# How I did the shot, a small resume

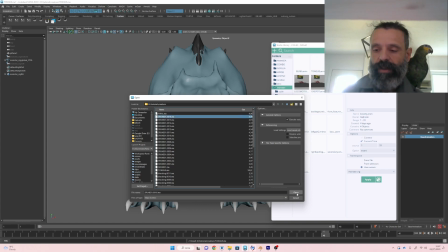12:13 After, I just, you know, put all together, and I begin to clean some of the tangent,
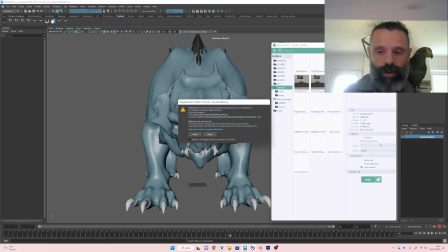12:19 and I begin to create subtle thing.
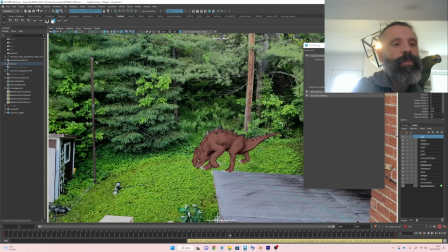12:24 I did another pass with the blend shape.
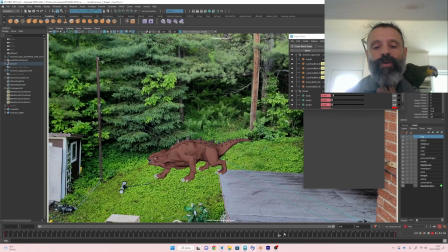12:30 So what I did, I just animate, because I want to have something on the throat, right? This thing here. So I just, you know, create some blend shape. Just, you know, I just pull up my geometry, and if I go on the negative space,
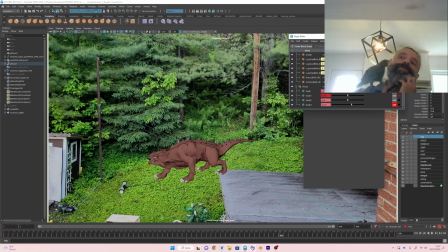12:49 I have this inflate, and I just move all the 3 blend shape all together, and on the graph editor I select the blend shape node, and I offset the 3 movement of 2
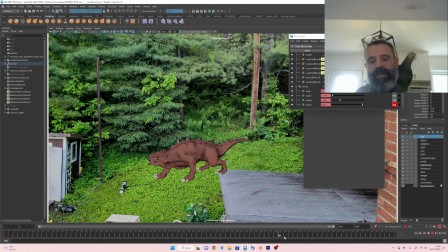13:05 frames each other, and I have this nice effect. And I did, you know, all I did other things about
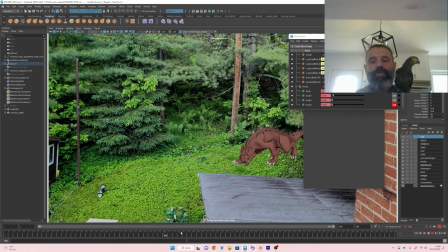13:14 legs and shoulder and everything, to have everything clean.
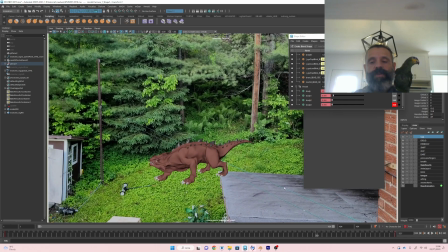13:18 I animated the tail, and I did some offset on the tail, but keep really steady, because it's a big lizard. I don't want this, right? I want to have something really steady.
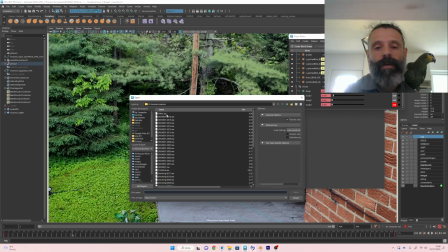13:30 And after, I begin to work on my facial.
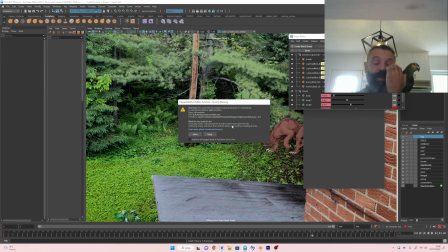13:37 So I work on the eyelid, I work on the eyebrow, I work,
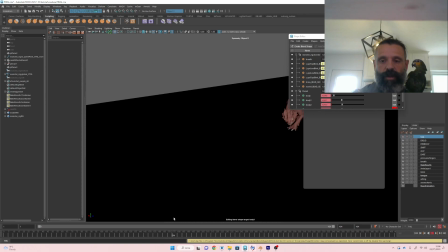13:42 you know, all the other secondary movement and connection. And you see, I did no,
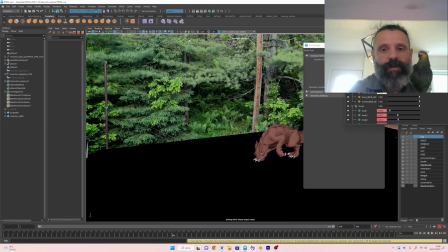13:55 it's not here. Okay, it's not there anymore here. So I did you see,
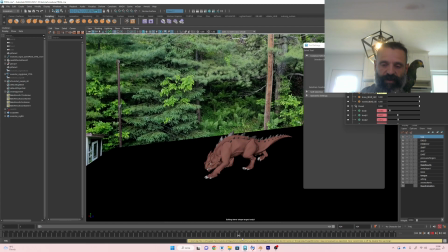14:03 facial pass. Yeah, because I moved I did the dragging and moved the rig anyway.
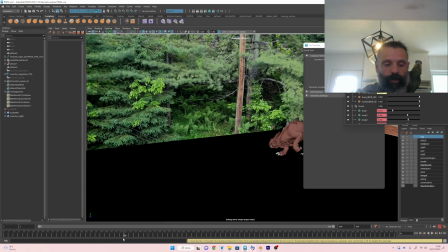14:13 I did a camera on the facial to just focus on the facial. So, and I did this.
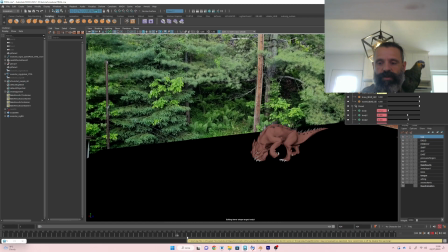14:18 I did a plane, because I want this plane, you know, to have the shadow on Blender.
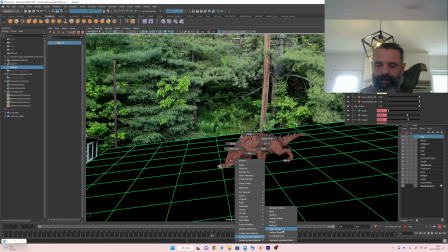14:24 So I can do like this background, and
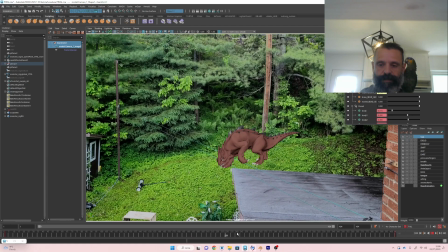14:33 at the end the result was this. And if you see, when come here, it's like,
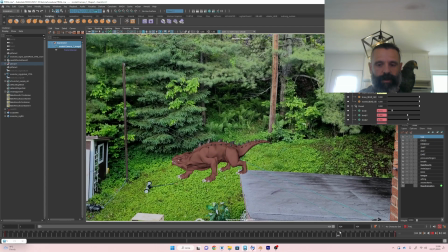14:40 it's really nice what you did with the throat, and everything working really well, breath working really well, you know.
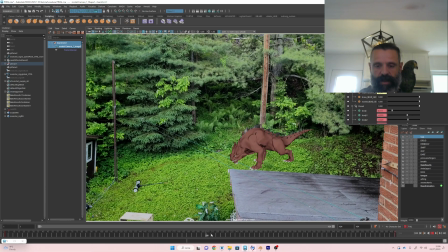14:46 It's like I put some dart on the head, I put some pressure on the finger.
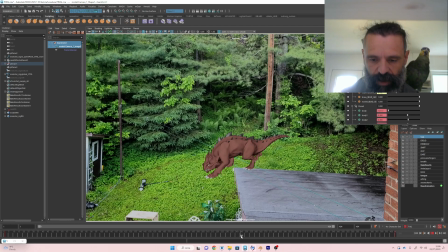14:53 I don't remember if I have already done the spline, but anyway, you see. there is some pressure on the finger
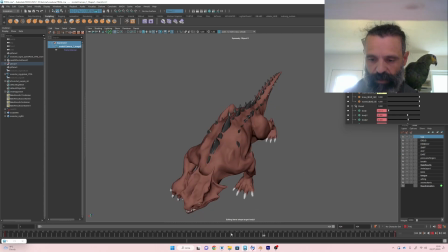15:03 she did, so it's like where you have, like, you know, the contact of the finger. There is a splay of the finger to get the right pressure, and
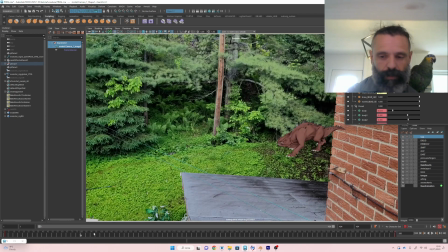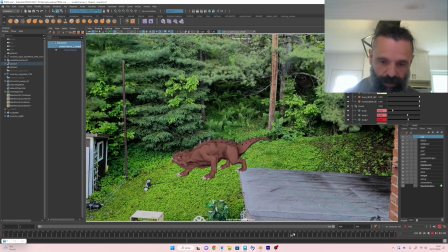15:26 at the end, right, this was my, no, Lulu,
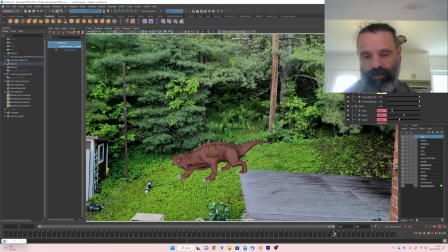15:33 at the end this was, like, you know, my animation. Sorry, Lulu want to dominate me today. So we have this animation.
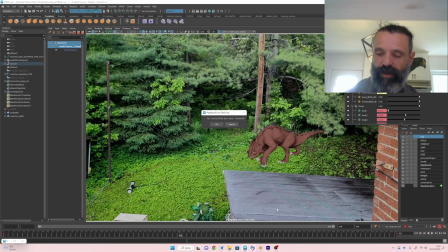15:46 If you see the blast,
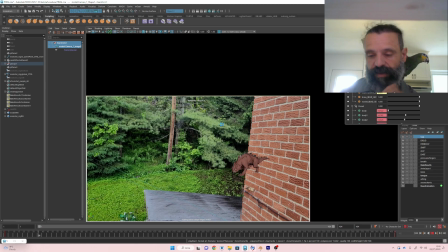15:52 so it's pretty nice, and there is, you know,
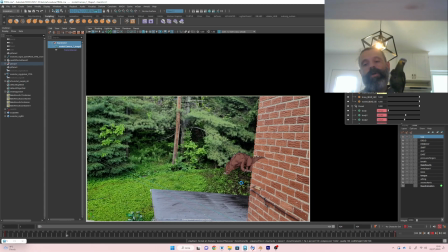15:55 some intersection because I want to have the illusion of the legs go on the ground, right?
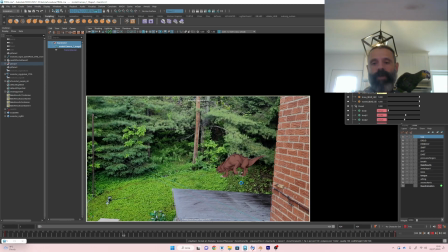16:01 Because here I have some grass, and I want to have this gonna go into the grass, right?
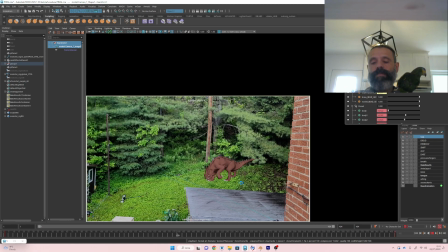16:10 I mean, it's like to have this kind, you know, of intersection effect, otherwise floating.
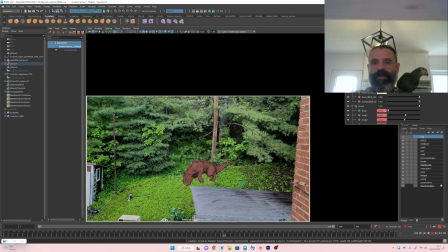16:18 This is something it's really important when you have a ground, you know, get a little bit of intersection, because you need to have, you know, the paw is gonna be down in the ground. It's not like at the same level, right?
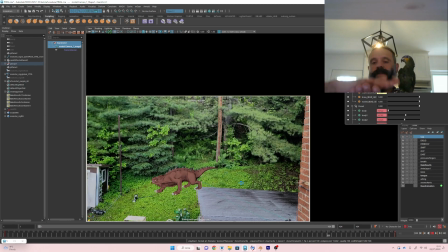16:35 It's not like thick. It's not like this. It's not like this. It's like this. So there is an intersection. There is the pushing. You need to be a little bit on the ground. And
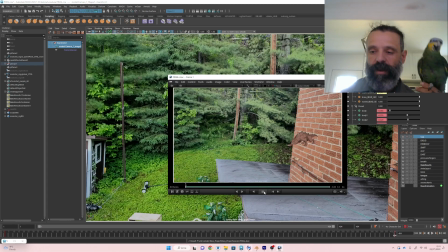16:51 if we see here, right,
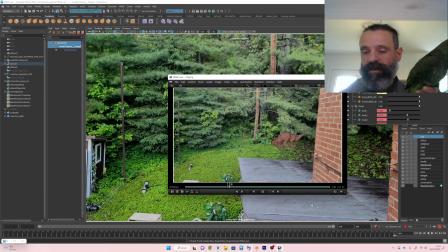16:56 it's pretty nice and working pretty well.
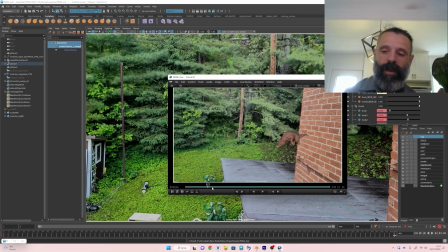16:59 And I working a lot on this when I did the cycle on this, like, you know, elastic things of the tendon of the legs, like,
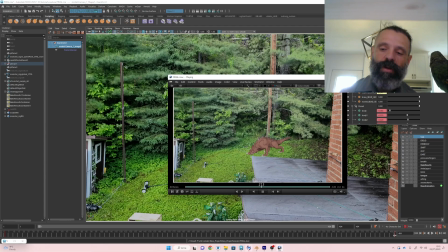17:15 because I want to have this explosion, like, you know, a really explosive strength. Need to be explosive, the strength of this animal. And after I just get all my
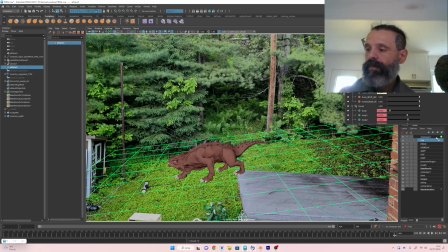I just get all my I do like this, but I isolate.
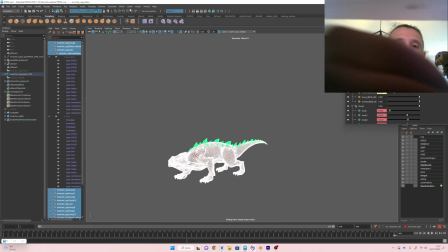17:39 So I just get everything this I exported in Alembic.
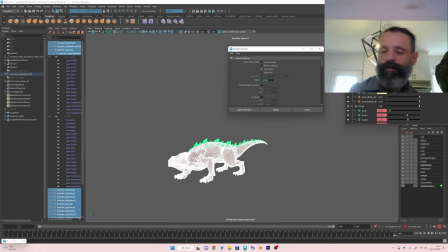17:43 Okay, camera, stuff of the background and everything in Alembic. I don't care about animation layer because it's not right now what I need, right? So it's like, you know, the animation layer for me it's fine right now because it's anyway I keep here.
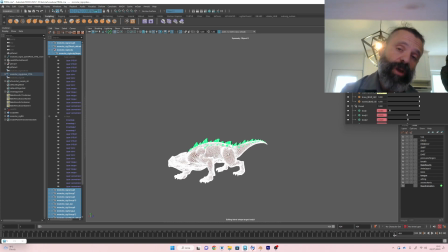18:03 I don't collapse. If you have probably in some production you can collapse, you has to collapse, so do it. But, you know, for me this shot is personal. I will just keep everything here and I will just export the geometry.
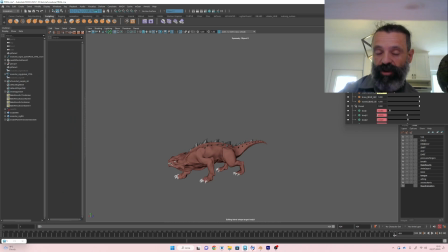18:17 Same thing for the blend shape. Sometimes in some production I worked on the blend shape, so I modify stuff I needed, like for example the face or the throat. I put it on the tail, otherwise on the rig was not there. And you can see in the last video I will editing,
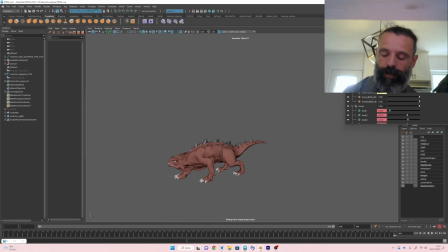18:35 and after I bring everything on
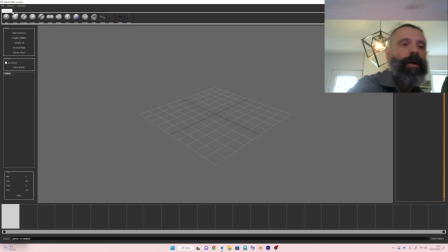18:44 Mesh 3D, and I go there, import Alembic,
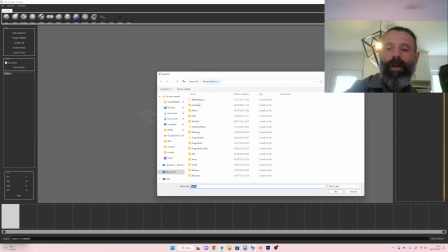18:53 and get this creator ABC. So I bring my, now there is not a low gel, but it's fine. I gotta get this.
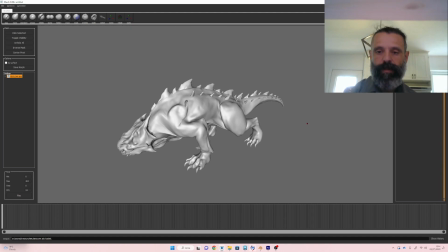19:10 So this is pretty simple, and I just, you know, put some cloth.
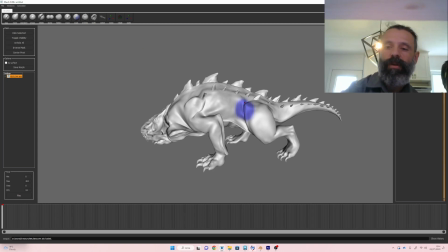19:17 So some cloth here, some cloth here, here,
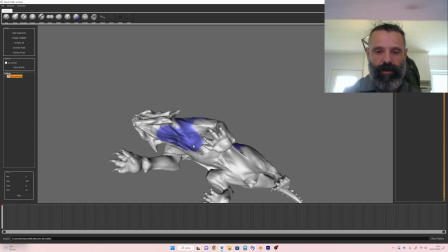19:23 and here. I do really fast now.
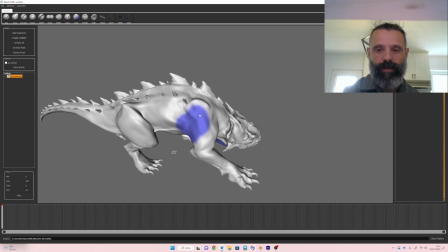19:28 Here,
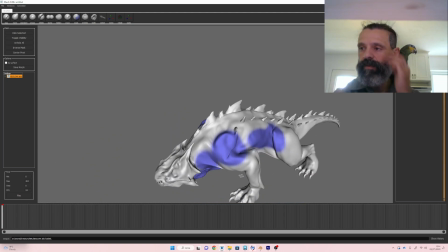19:31 and, you know, if I go to here and put 20,000,
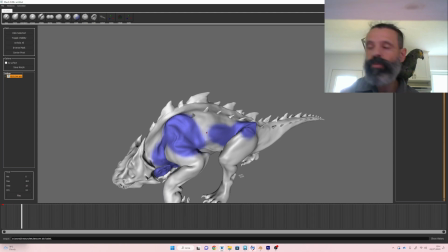19:38 I have this. You see, it's beginning to be like cloth, so I can work on the intensity.
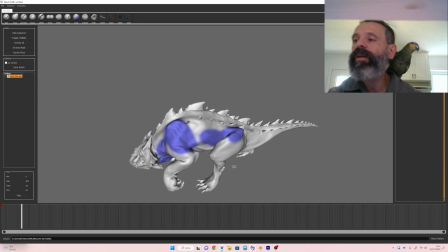19:44 I have some simulation, and after I did the same with the jiggle to have some jiggle of the fat,
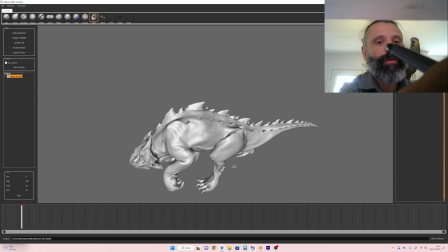19:49 and after I work on the cloth here, so I just get a
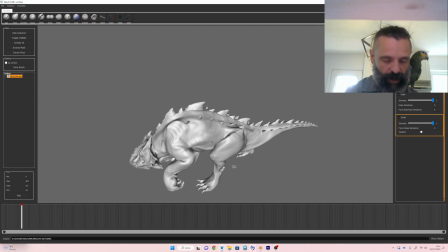19:56 sculpt layer,
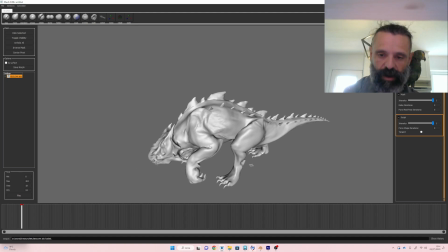19:58 I begin to simulate some of the cloth, like for example here, like for example I have here, for example here, see here.
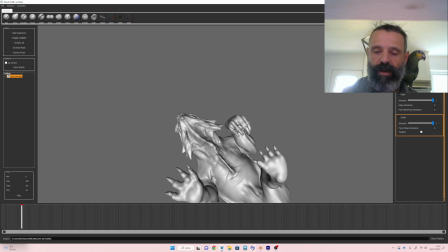20:07 So you put another layer of realism on your
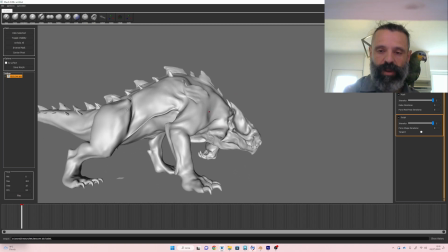20:14 shot without really
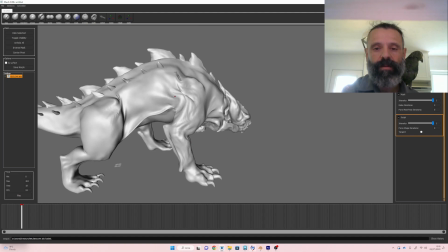20:19 overcomplicated the things with, you know, like muscle simulation and everything.